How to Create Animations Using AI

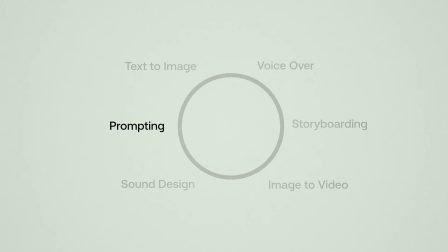7:56 You saw that because I decided, you know what, we're going to add an extra shot of me waking up. So now we're going back to prompting and then adding that into our storyboarding software. And now we're going to start animating our stills and figuring out if they fit within the context of the sequence we already have going.
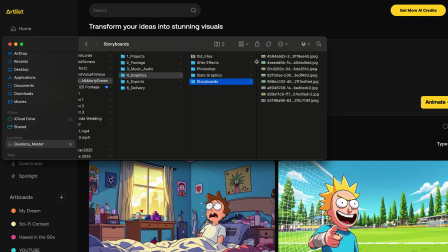8:14 Head to Artlist, image to video and upload the still. And in order to come up with the prompt for this, in this first shot, I actually just used the suggested prompt right inside Artlist, which worked great.
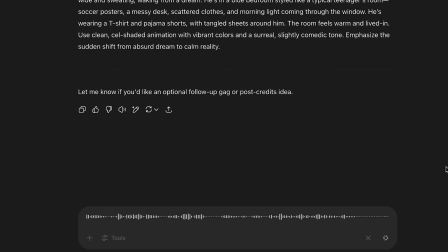8:24 But I also like to go into AI and have it help me write an image to video prompt for all the shots that we already laid out. And so it just gives me a starting point to have a really nice prompt because the AI already understands the story that I'm trying to tell. And then I can go in and tweak the camera movement. I can tweak the expression. I can change all kinds of little things to make it exactly how I'm envisioning it in my brain.
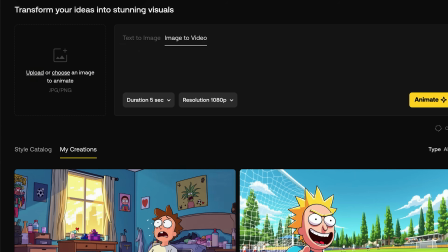8:49 So once my prompt's ready, I'm gonna import the footage, copy and paste in my prompt, maybe make a couple of changes just to customize it.
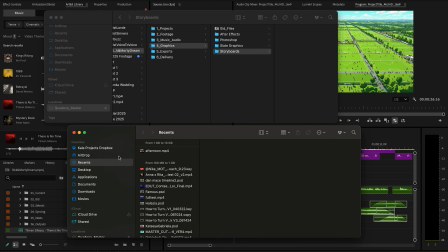8:56 And another reason why it's also a good idea to pace out your shots is because then you know how long of a clip you need and how much time is allotted for every single clip.
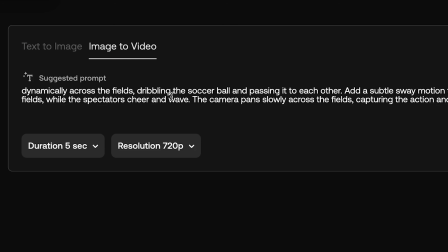9:05 And so I think the longest clip in this sequence is three seconds, so I can always do five seconds. And then I'm gonna do 1080 because we want the best resolution. And let's animate it. So while that's animating, which does take a little while, I'm gonna start adding some sound design to beef up the whole sound experience.
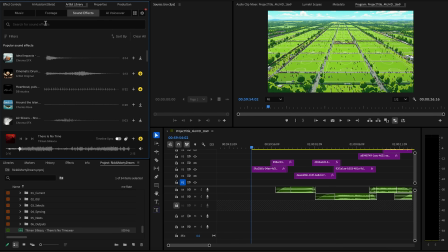9:21 And again, we're gonna use the Artlist Library right in Premiere go into sound effects and start adding some in everybody started pointing I'm gonna use this crowd laughing to create a riser and add some reverb and make it super echoey and weird so it starts to feel like it's a dream right at
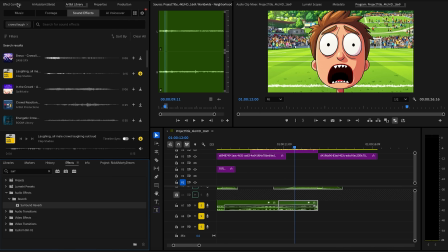9:37 the very end during this close-up so I do that by adding surround reverb and then I'm just gonna crossfade the two together so it's gonna go from normal laughing
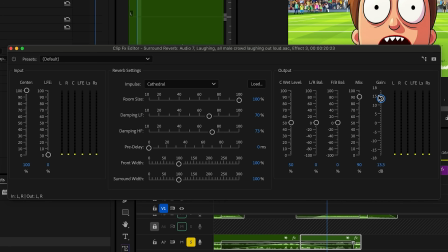9:46 to surround reverb laughing to keep Cathedral turn up the gain a lot and then the mix down a tiny bit nice i like
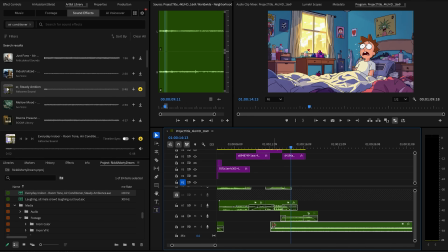9:55 that then we're gonna add some sounds to make this feel like a realistic space so it's not dreamland like a little air conditioner let's
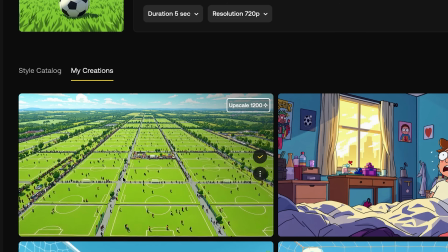10:03 check back on our animations by the way check this out it looks not too bad instead of wasting a bunch of credits animating everything trying to cut it together and realize oh it doesn't really work i'm just gonna download every shot one at a time put it into
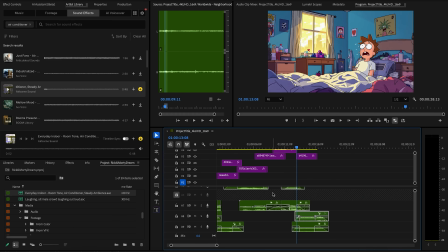10:16 my timeline test it out see if it works and then if it works we'll move on to the next shot.
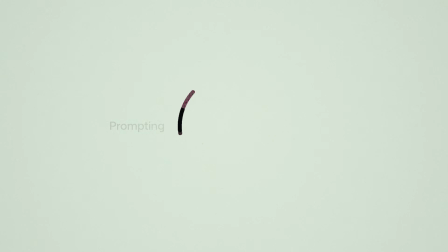10:22 It's very much a circular workflow where we're kind of doing everything all at once and
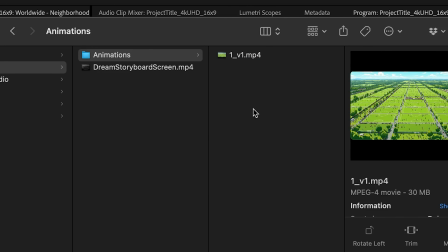10:27 I'm gonna rename this 1v1 just so I can keep track of everything.
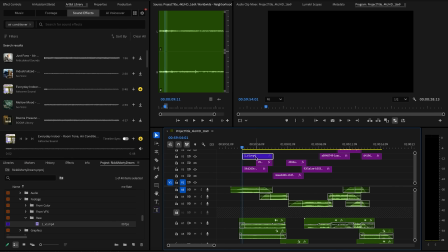10:32 It's fun I don't do this workflow very often because I'm not really an animation editor. So here we go first shot.
Once I was in this huge soccer tournament.
It kind of works. Next shot dribbling towards the goal.
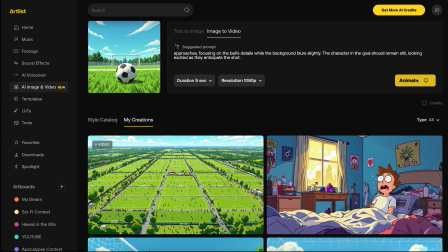10:44 Just then a new music idea struck me. I was about to shoot but then the goalie just started so what if i actually just pitch shift this down because right now it sounds like something good's about to happen it's like but we want it to be like oh which makes us be like oh wait this is not how we expected
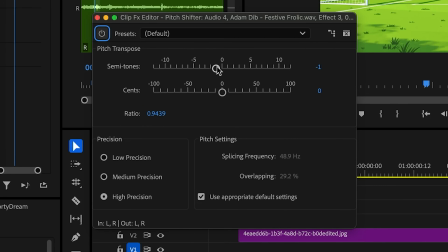11:01 so i'm adding a pitch shifter and i pitch shifted down one semitone and that just pitches it down one note so it's gonna go that's actually fire it works really well so that really just changes the emotion right there uh-oh So this did not work whatsoever. So we're going to try again.
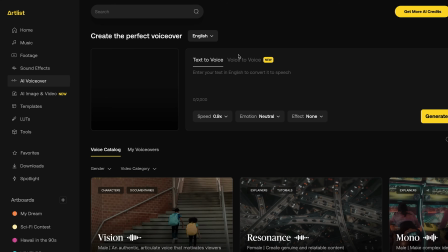11:20 While this is animating, I'm actually going to try to use Artlist's new voice to voice to play a character that's not me. So I can play myself with my own voice pretty easily, but I can't do the goalie's voice per se. So what I'm going to do is I'm going to record myself laughing, and then I'm going to upload it to voice to voice and see if it works for a different character.